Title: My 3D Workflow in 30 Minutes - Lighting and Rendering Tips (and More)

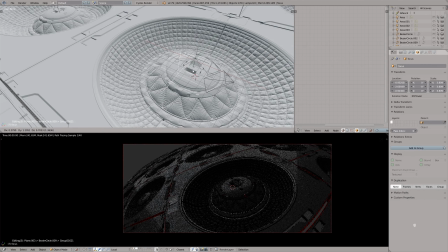772s
And you can see here I have the focus object, which is just an empty object.
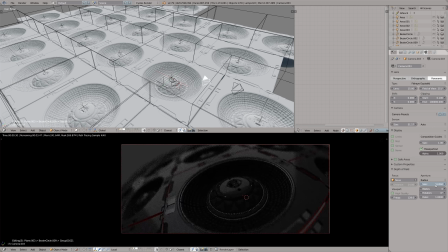778s
Then you can go to the camera settings, pick it as a focus, and change the size of the aperture. I'm aiming to get very shallow depth of field, a very dreamy look, so I will set the size to 5.
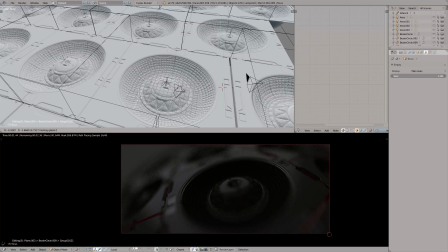791s
That is a pretty high value. And then I will play with the focus point. The next step in my workflow, almost usual, is set up mixed lighting of some kind.
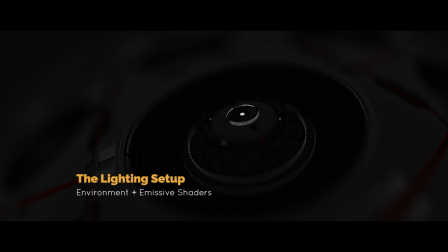805s
In this particular project, it involved environment lighting, emissive shaders, area lights.
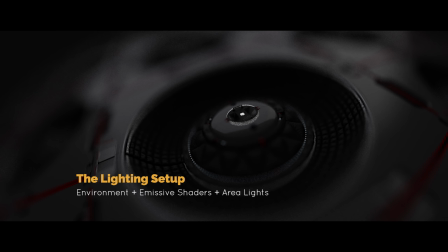814s
This is our dominant source of lighting. Omni lights, and finally spotlights for the accents. These bright, colorful nuances really help to drag the viewer's eye to the focal point of the composition.
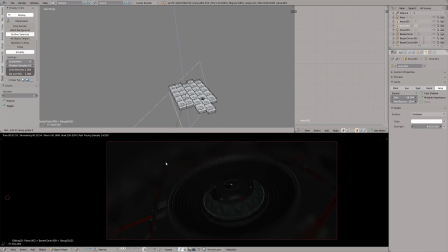831s
As I've said, the area lights are our dominant light source, the main light source. It's a good practice to have one main light source which defines the
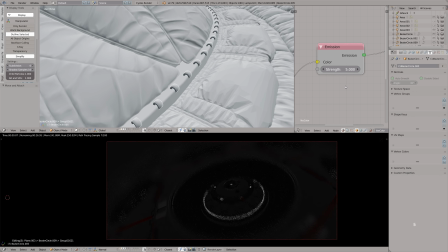841s
shape of the model and pretty much don't allow the other light sources to struggle with it. That being said, you can still have light accents. Alright, I also used some supplementary light sources like this, 2 Omni lights.
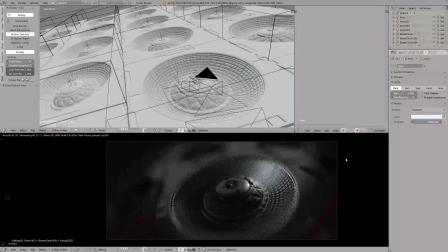857s
Very weak, because if you really crank it up, it will overpower the main light source, which is not good.
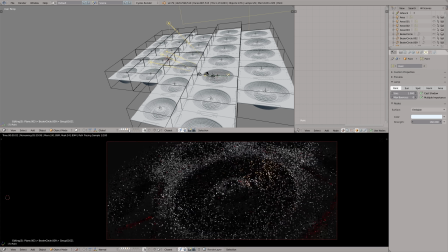865s
So to maintain the balance, I will keep the Omni lights very subtle. And the fifth element is the spotlights.
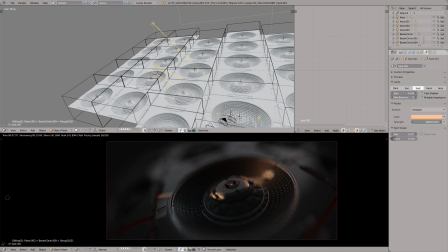873s
If you select the spotlight, you will see that it's a tiny spotlight with a very small size and a very sharp angle, like 2 degrees, something like that.
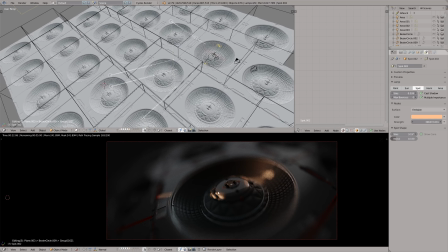883s
So it's like a very powerful but very small ray of light.
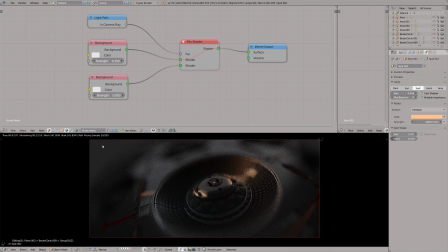887s
And for the background, I separated the actual lighting from the background and the color of the background using the light path node with the camera ray plugged into the mix factor of the mix shader. So here we have 2 backgrounds, one for lighting and the other for the camera display.
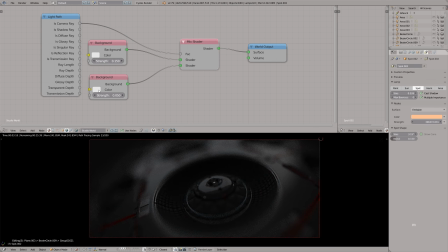908s
This, of course, is not a physically correct way of doing things, but it puts you in control, which is probably a good thing if you want to be able to design every aspect of the project. If you want to have a totalitarian control and bend even the rule of physics to your iron will.
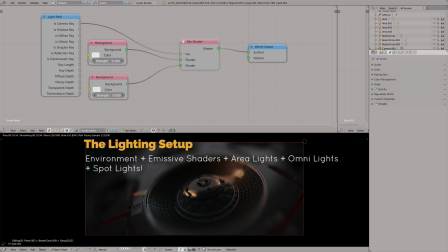927s
Yeah, that's what we 3D artists do. We build hierarchies of dominance. Stop it, Gleb. So we have environment, emissive shaders, area lights, omni-lights, and spotlights. A mixed bag of lights. And the next thing to take care of is Filmic color management.
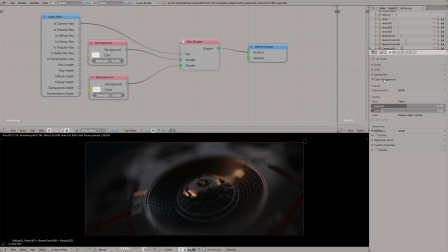945s
I think it became de facto a standard among Blender users. You can choose Filmic color management instead the default color management, and there are a bunch of benefits to the Filmic color management.
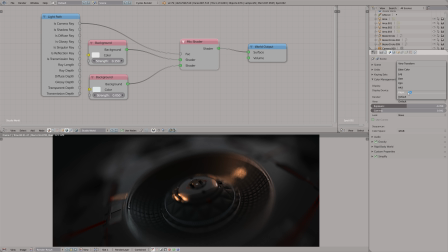957s
And perhaps the biggest benefit of Filmic is that you can tone map the wider luminosity range to low dynamic range displays, basically.
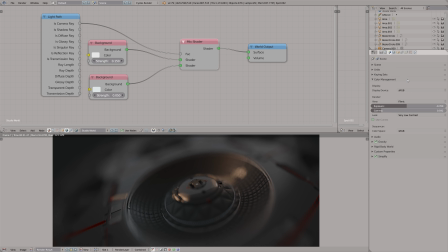967s
It becomes very important when you have to deal with very bright pixels,
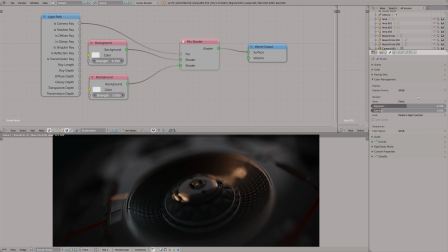972s
higher exposure on your images, with HDR panoramas, stuff like that.
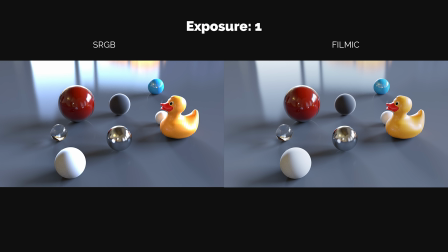977s
If you look at this set of images,
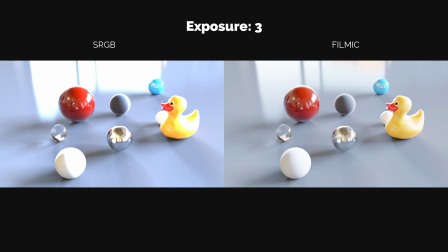979s
you will be able to spot the difference of how Filmic treats very bright pixels compared to how the default color management does it.
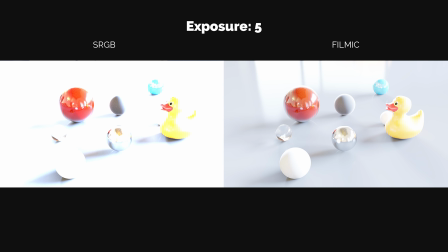987s
See how Filmic gently desaturates the colors when it comes to the high end, and the default tone mapping just makes everything burned out. Generally, I think Filmic emulation is way to go,
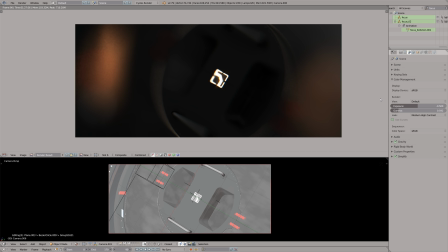1000s
and in this particular project we will have at least one shot that will benefit greatly from Filmic.
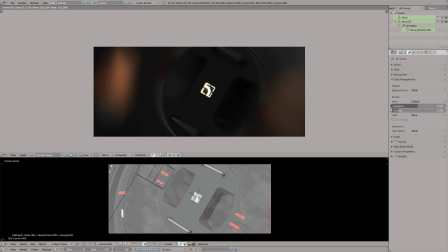1006s
This one. To demonstrate this clearly, let's set the exposure higher.
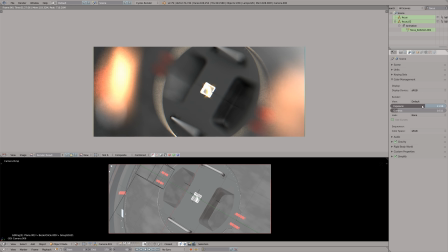1013s
We are using the default tone mapping here, and you can see how the colors quickly get oversaturated.